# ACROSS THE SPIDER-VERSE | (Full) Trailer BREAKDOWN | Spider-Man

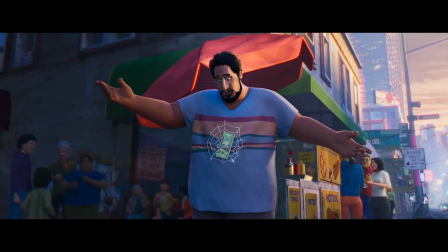250s
It pulls an immense amount of attention and focus onto family.
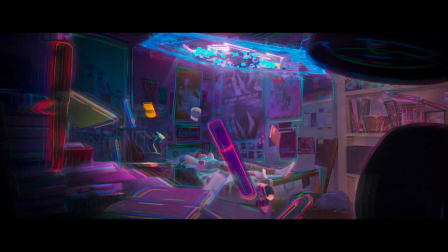252s
I think the direction he'll take is that the friends and other spies he meets along the way might end up betraying him or putting their own best interests first.
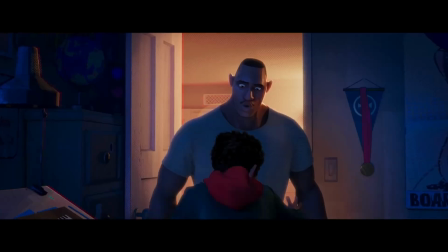259s
Part of the arc will be deciphering who's family and who's not. So obviously, Gwen and Peter will be family.
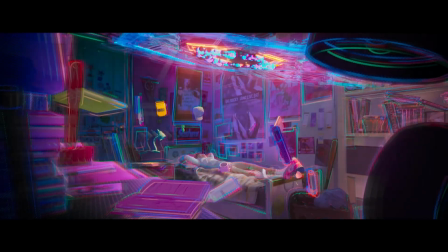264s
I mean, who wouldn't want to make Gwen family? They hold onto each other's wrists, solidifying that friendship.
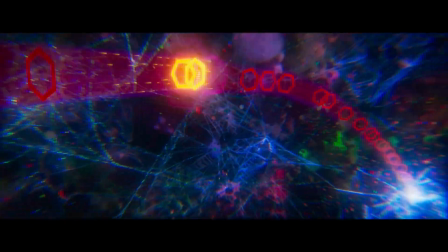268s
And while someone, presumably Miles, is in the tubes, you can see them flailing around uncontrollably before they transition into him being in control, focused.
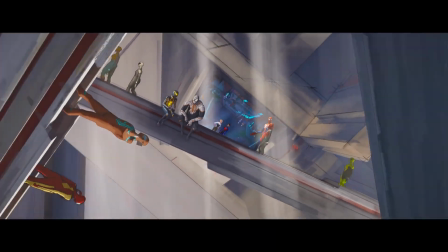277s
We see Gwen introducing him to the rest of the spies at some really trippy place. Like, what way's the right way up?
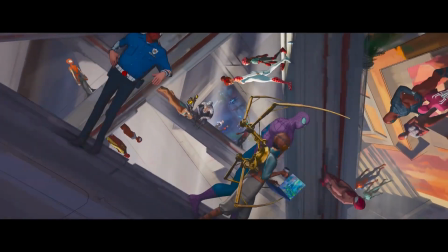282s
This looks to be the most solid floor, but then that contradicts with where her and Myles are standing at the start, and Gwen's hair is falling down, so that means that's the floor, which means this is the ceiling.
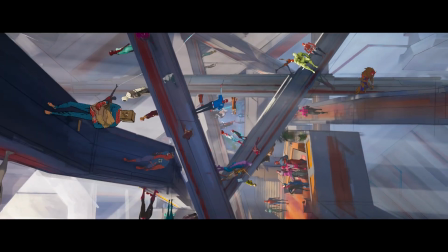291s
The triangular structure of the place, particularly down the centre where the camera dolly's through, there's a sense of unity, constructive and collective strength.
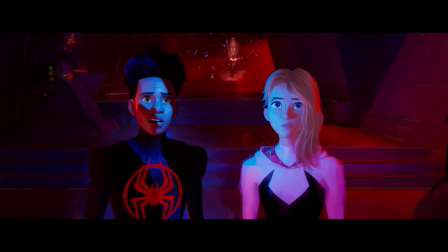298s
This shot where they turn back might be reversed, and they appear to be in some sort of lab, and you can tell there are giant fans or vents based on the light casted on Myles.
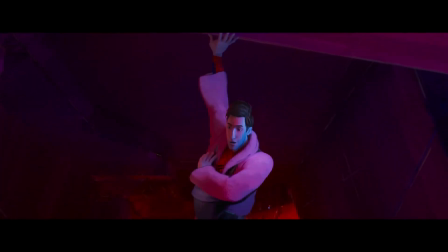306s
Peter rocks up in a robe, so that consolidates my theory earlier, but he does seem very relaxed,
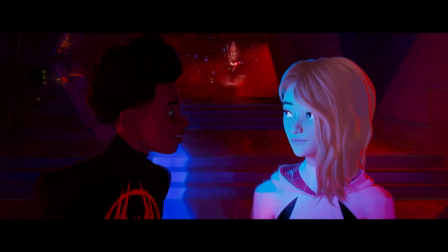310s
meaning that the footage might not actually be reversed because otherwise he'd hopefully be a bit more worried about whatever it is.
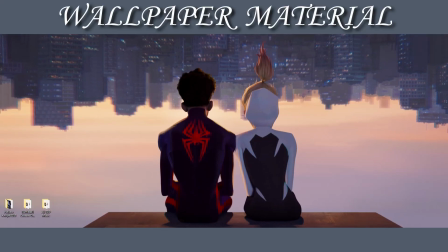315s
This is super cute. I really can't wait to see what they do with these two. They've always interacted super well, sometimes a little awkward, but it just felt right.
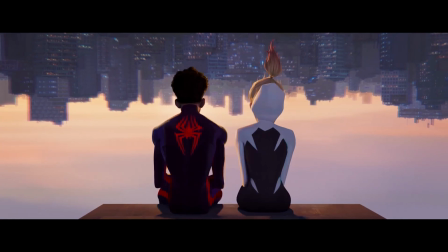323s
I love the idea that they're just upside down, chilling, talking, whatever, or just enjoying each other's company. I think it's really sweet. There's a few parallels here too. First, the callback to the beginning of the trailer, where is the sunrise? This appears to be a sunset, the ending of an era, or maybe the calm before the storm as the light of day fades and the night starts to loom.
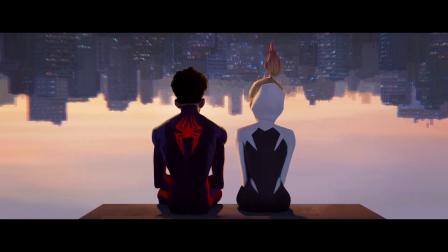341s
Major props to the editing team on this trailer for picking out this line not only for this scene, but also for lining up the word love with Gwen leaning against Miles.
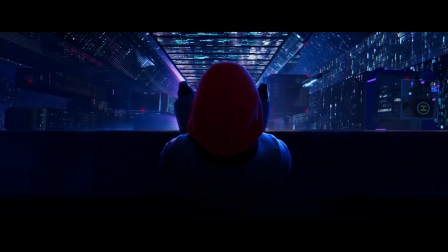348s He never doubts that he is loved.
The second parallel of course being a callback to the leap of faith scene.
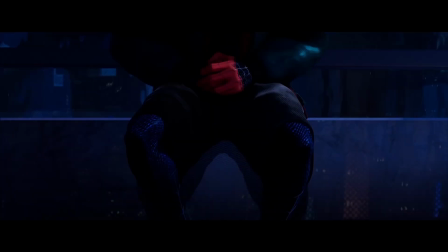353s
It shows that he has someone by his side, literally and figuratively. His judgement is clearer through the day instead of haze by night.
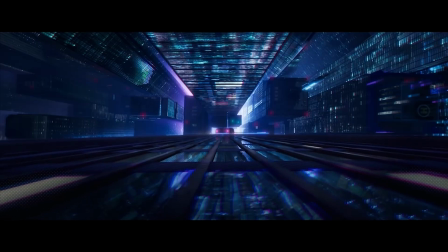359s
The shot is static though and I really don't know how to interpret that. It could show a lack of growth, a lack of willingness to put himself out there and take risks,
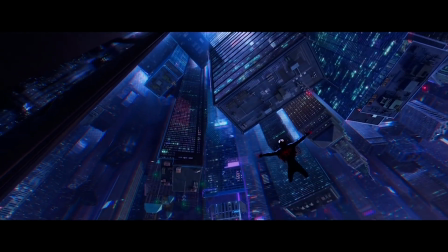366s
Or it could be that he's content with where he is in life, and he's being forced into change as his whole world gets flipped upside down.
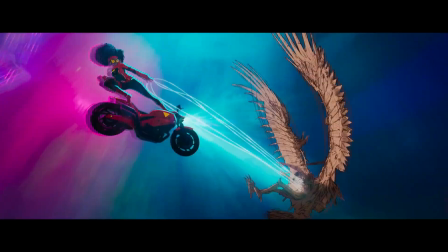372s
We're introduced to some badass looking characters. Spider-Man 2099 appears to be the villain for this story, and he's seen looking at a record for Rillia? Riella? 011? I'm not really sure. At 5 minutes to midnight.
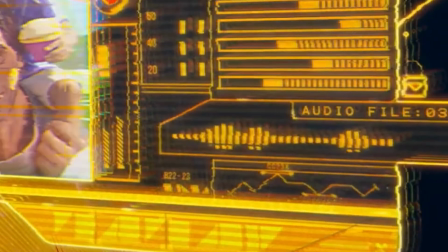383s
It could be his daughter potentially based on the picture, although this is likely to be an audio section, as we can see that the audio waveform is moving and it's on file 34.
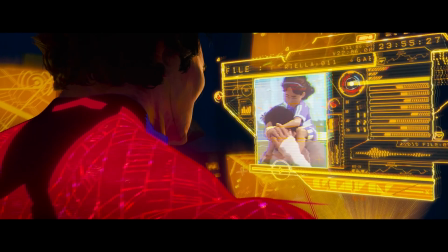391s
There's also a few other statistics and things sprinkled throughout the hologram, but I really can't see the significance with any of it with the current information we have from the trailer.
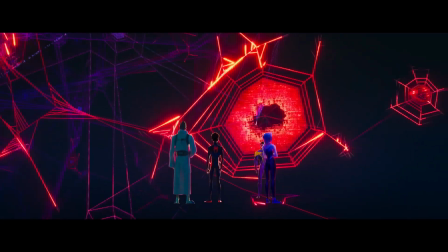399s
We also see that same shot from the beginning of the trailer, but in a more extended form, and then we go back to Miles and his mum talking together. And then, hot damn does the trailer shift. Shit.
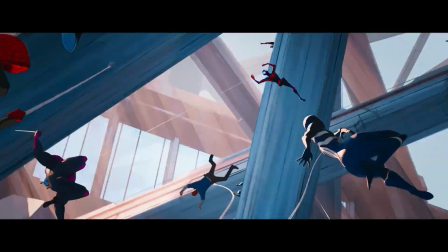413s
The camera starts wide and then zooms in to give that sense of distance.
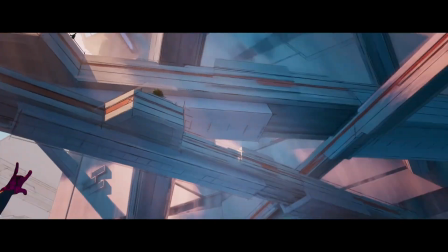416s
It also grounds the camera in a realistic spot, which is something that goes completely unnoticed when done well, but sticks out massively when it's not.
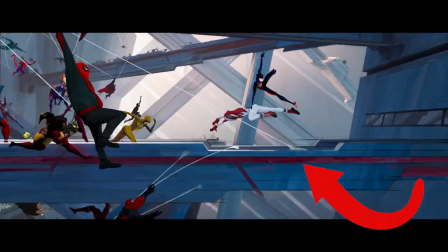422s
There's a chase, and we can also see another chase going up on the top beam as well.
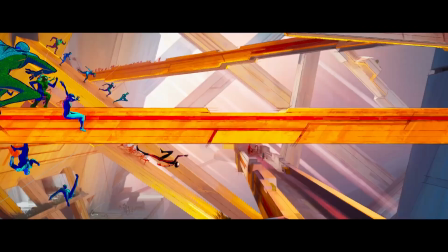426s
Really hard to tell the context with this scene, and I'll let the more knowledgeable of you break down all the different spies in these shots, because I'm not even going to pretend that I know.
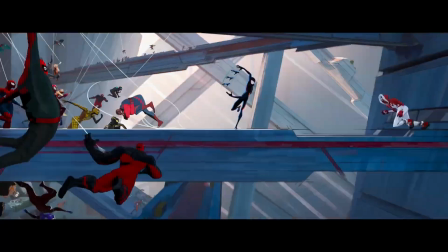433s
Also, let me draw your attention to the fact that that triangular structure is no longer present in the chaos, but is then brought back in part as he collects himself to expertly maneuver up and out of this place.
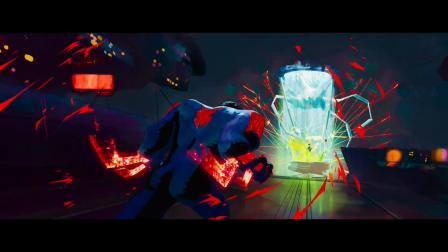442s
Going back to the two shots that I skipped, notice this spider half-hinned by some extreme highlights, giving whoever this is more powers probably, then a good look at Spider-Man 2099 from the front.
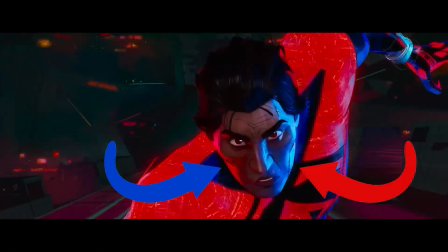451s
Wonderful use of warm and cold colours to bring out contrast, by the way.
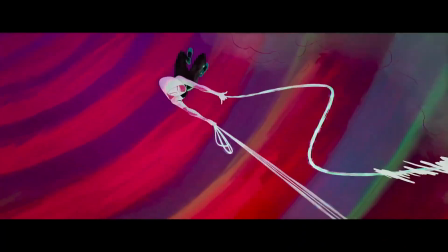454s
My theory here is that Miss Gwen is trapped in some sort of dimensional cage and is speaking to 2099 when she says that they're supposed to be the good guys,
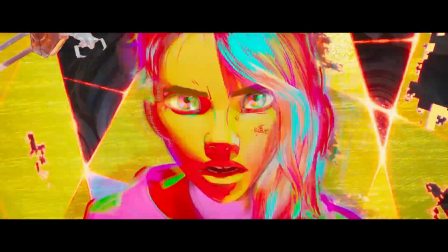462s
with we in reference to Spideys as a collective.
We are supposed to be the good guys.
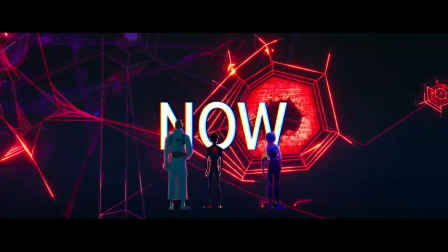467s We are.
However, in contradiction to this, the technology used also appears to be very similar to the one I brought up earlier about it being in their sheds as they look around.
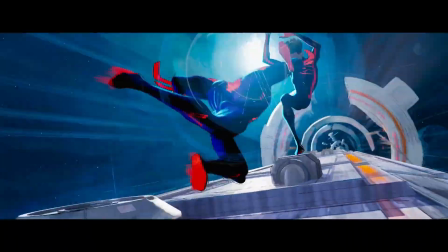475s
Some awesome action scenes, and then a lot of text that is barely readable due to some effects and the fast pace of it all, but there is one that I can read and it's in Spanish,
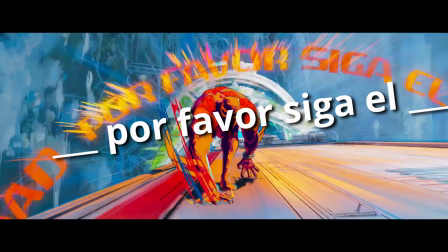482s
which doesn't give too much as it only translates to please follow the,
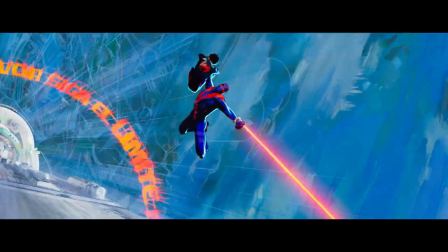486s
but then using this other frame for a very brief moment and then some guessing work on my end, I believe the full message on the right side at least, which means please follow the limit, as in the speed limit on the road which lines up with the environment they're in.